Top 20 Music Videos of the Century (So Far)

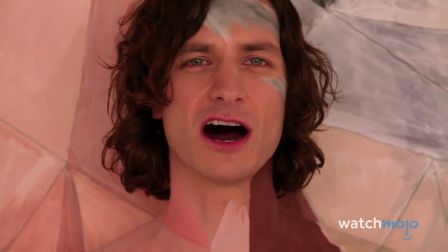(12:25)
Suddenly, he's covered in body paint that helps him blend into the background perfectly.
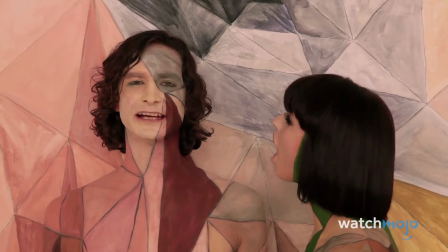(12:30)
Although Kimbra initially blends into the colorful scenery too, she eventually removes the colors from her body.
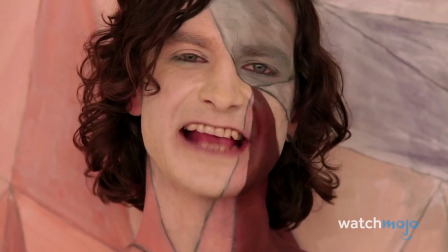(12:36)
The meticulous visuals and simple message manages to hit hard.
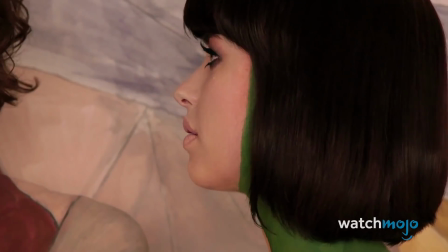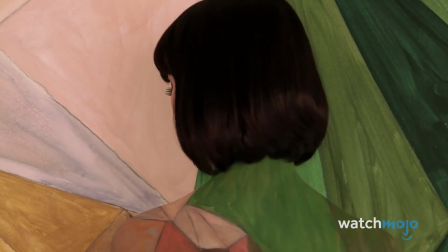(12:46)
This video is proof that artists can go far with nothing but a straightforward concept and a fantastic song.
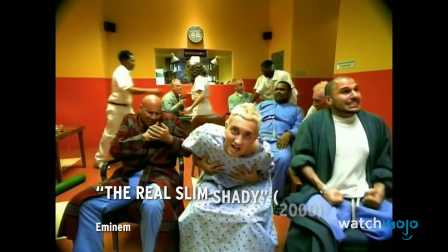(12:53)
Number 7.
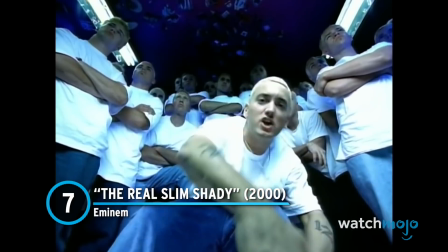(12:54)
The Real Slim Shady, Eminem The real Slim Shady cleared any doubt that Eminem was one of the best rap emcees of his era.
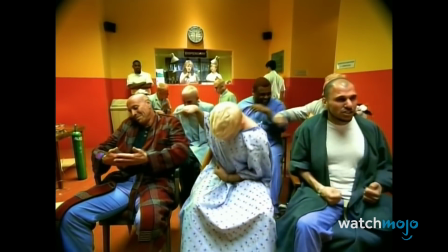(13:02)
This video sees Eminem rhyme his way through a collection of skits with cameos galore.
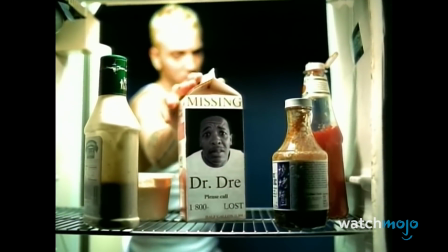(13:08)
Everyone from Kathy Griffin to Dr. Dre shows up in the rapper's satirical look at the entertainment industry.
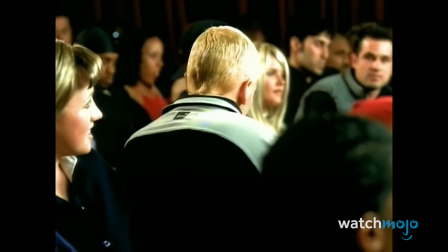(13:18)
He's also unafraid to address the criticisms that have been lobbied at him from all sides.
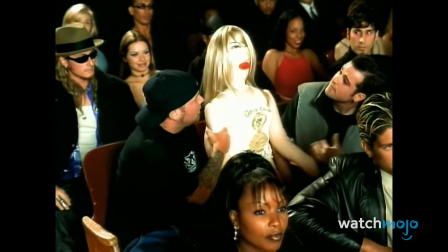(13:23)
Chaotic and surprising, this video perfectly captures the speed and humor of Eminem's verses,
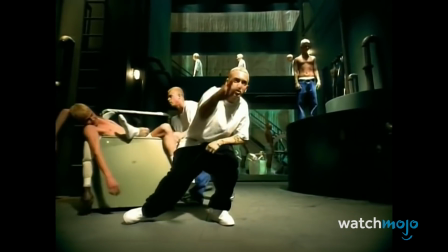(13:29)
and the countless pop culture references and signature bleach blonde hair made sure the visuals would never be forgotten by fans.
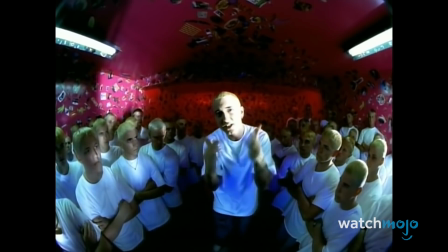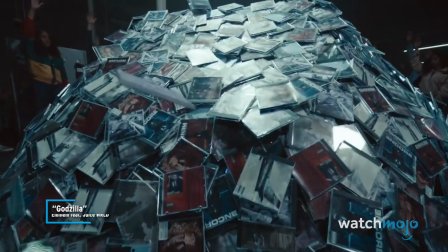(13:42)
After this masterpiece, the rapper continued making his unmistakable brand of music videos with works like Godzilla.
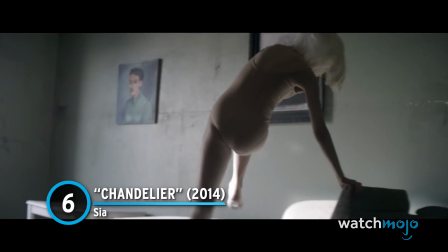(13:50)
Number 6. Chandelier Sia.
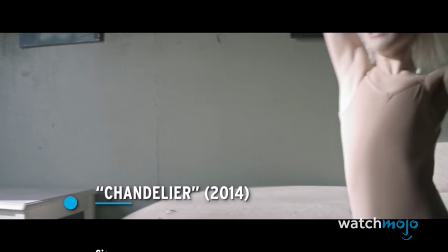(13:54)
Australian singer Sia burst onto the scene with earth-shattering vocals and an enigmatic image.
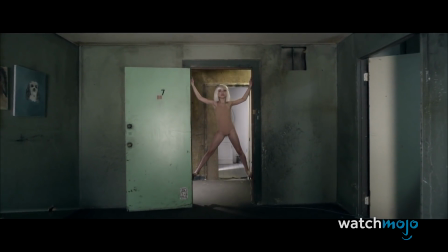(14:00)
Preferring to keep her identity at bay, Sia opts out of traditional music videos that show off the artists themselves.
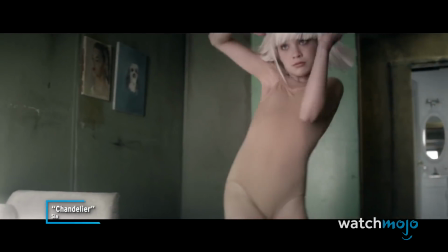This is why Dance Mom star Maddie Ziegler took the spotlight for Chandelier.
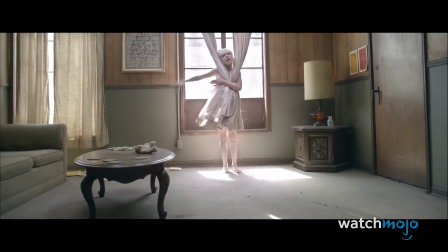(14:18)
The young dancer donned Sia's trademark wig and twirled around an abandoned apartment.
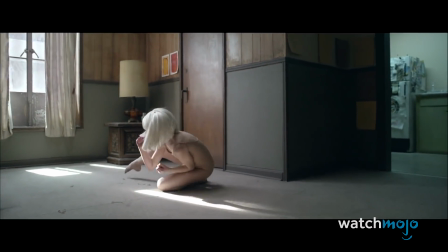(14:23)
Not only does she give us a show-stopping performance that highlights her dance talents, but she also compliments Sia's vocals perfectly.
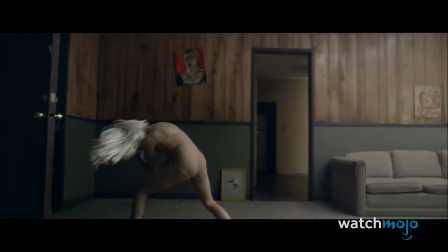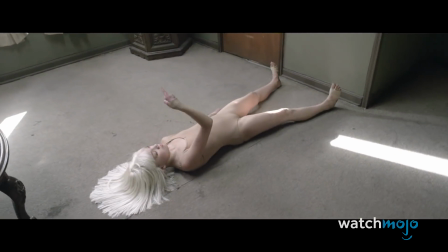(14:38)
Choreographer Ryan Heffington definitely deserves praise for coming up with Ziegler's extraordinary moves.
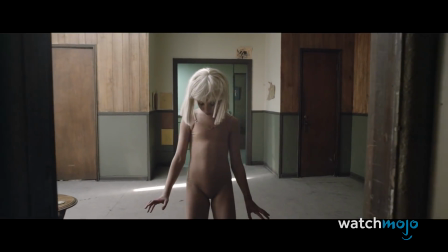(14:44)
His work, Sia's songs, and Ziegler's incredible dancing, definitely captured our attention and our hearts.
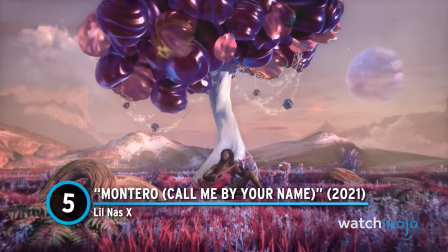(14:51)
Number 5. Montero, Call Me By Your Name,
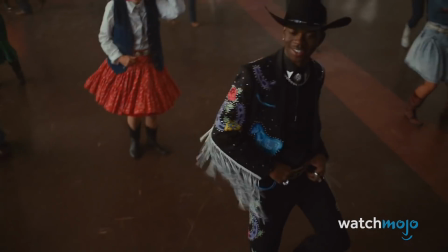(14:54)
Lil Nas X Lil Nas X fully capitalized on his viral success from Old Town Road with his debut record Montero.
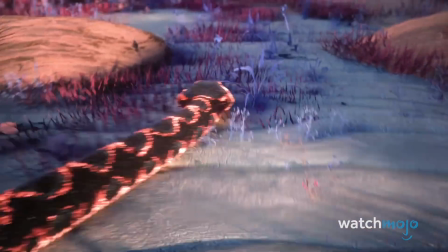(15:02)
The titular single and video received attention and praise while raising some eyebrows for its edgy content.
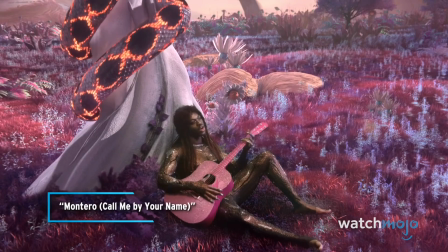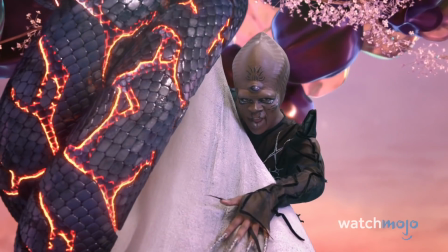(15:15)
While the video begins with the artist in a heavenly paradise, he eventually finds himself at the receiving end of violence and judgment.
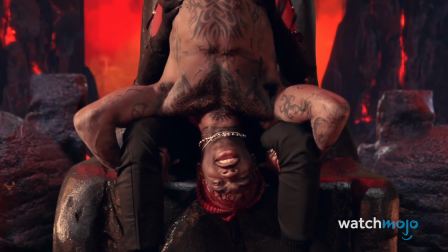(15:22)
Lil Nas X eventually makes his way to hell and gives Satan a lap dance for the ages.
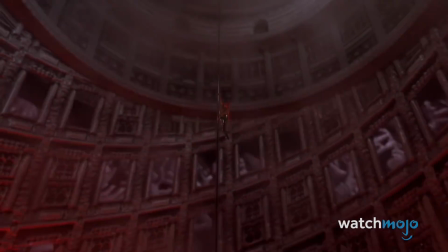(15:27)
Many people praise Lil Nas X for crafting an imaginative video with genuine artistic expression.
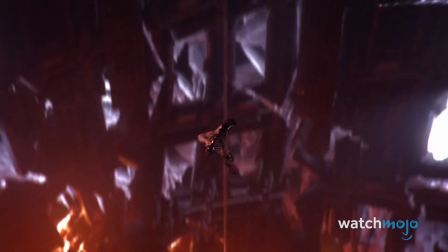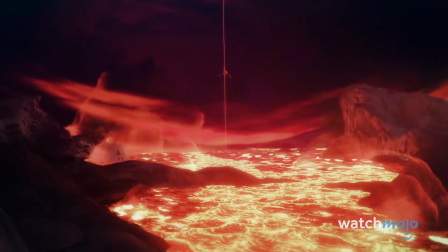(15:40)
Not only did it rack up millions of views, but it also won best music video of the year at the VMAs.
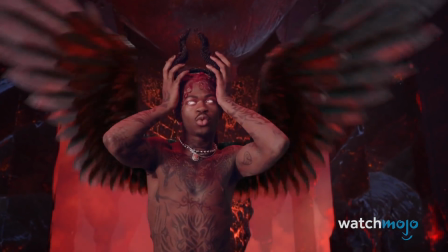(15:47)
Lil Nas X's bold risks definitely struck a chord with many. Number four, This Is America, Childish Gambino.
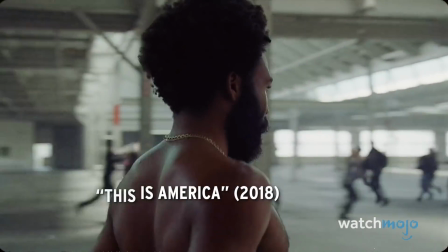(15:55)
In 2018, Childish Gambino turned heads with the release of This Is America video.
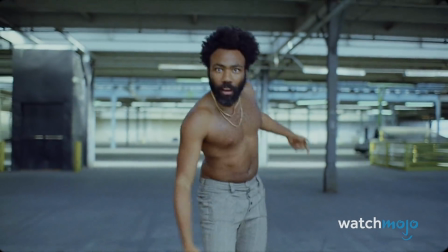(16:01)
Within the narrative, Glover moves around a warehouse that depicts a few of the horrors of modern society.
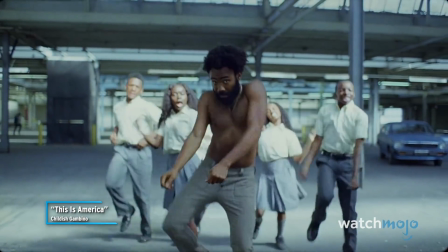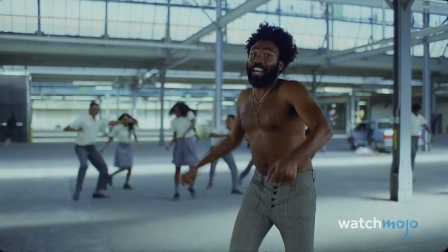(16:13)
practically every frame of the video contains striking social commentary about the state of criminal justice and racial inequality in America.
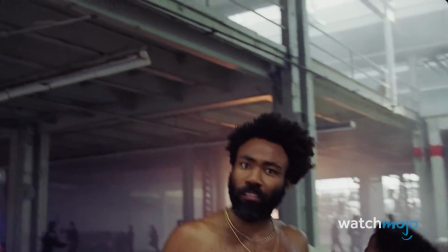(16:21)
As the video's environment descends further into chaos, audiences are forced to question how deep the country's social issues run.
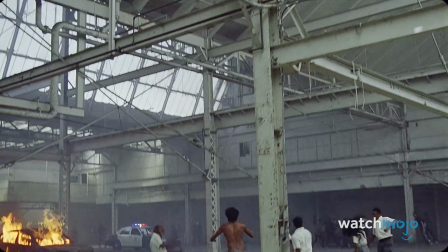(16:28)
It demands repeated viewings just to catch all the messages hiding behind cheerful dancers and great dance moves.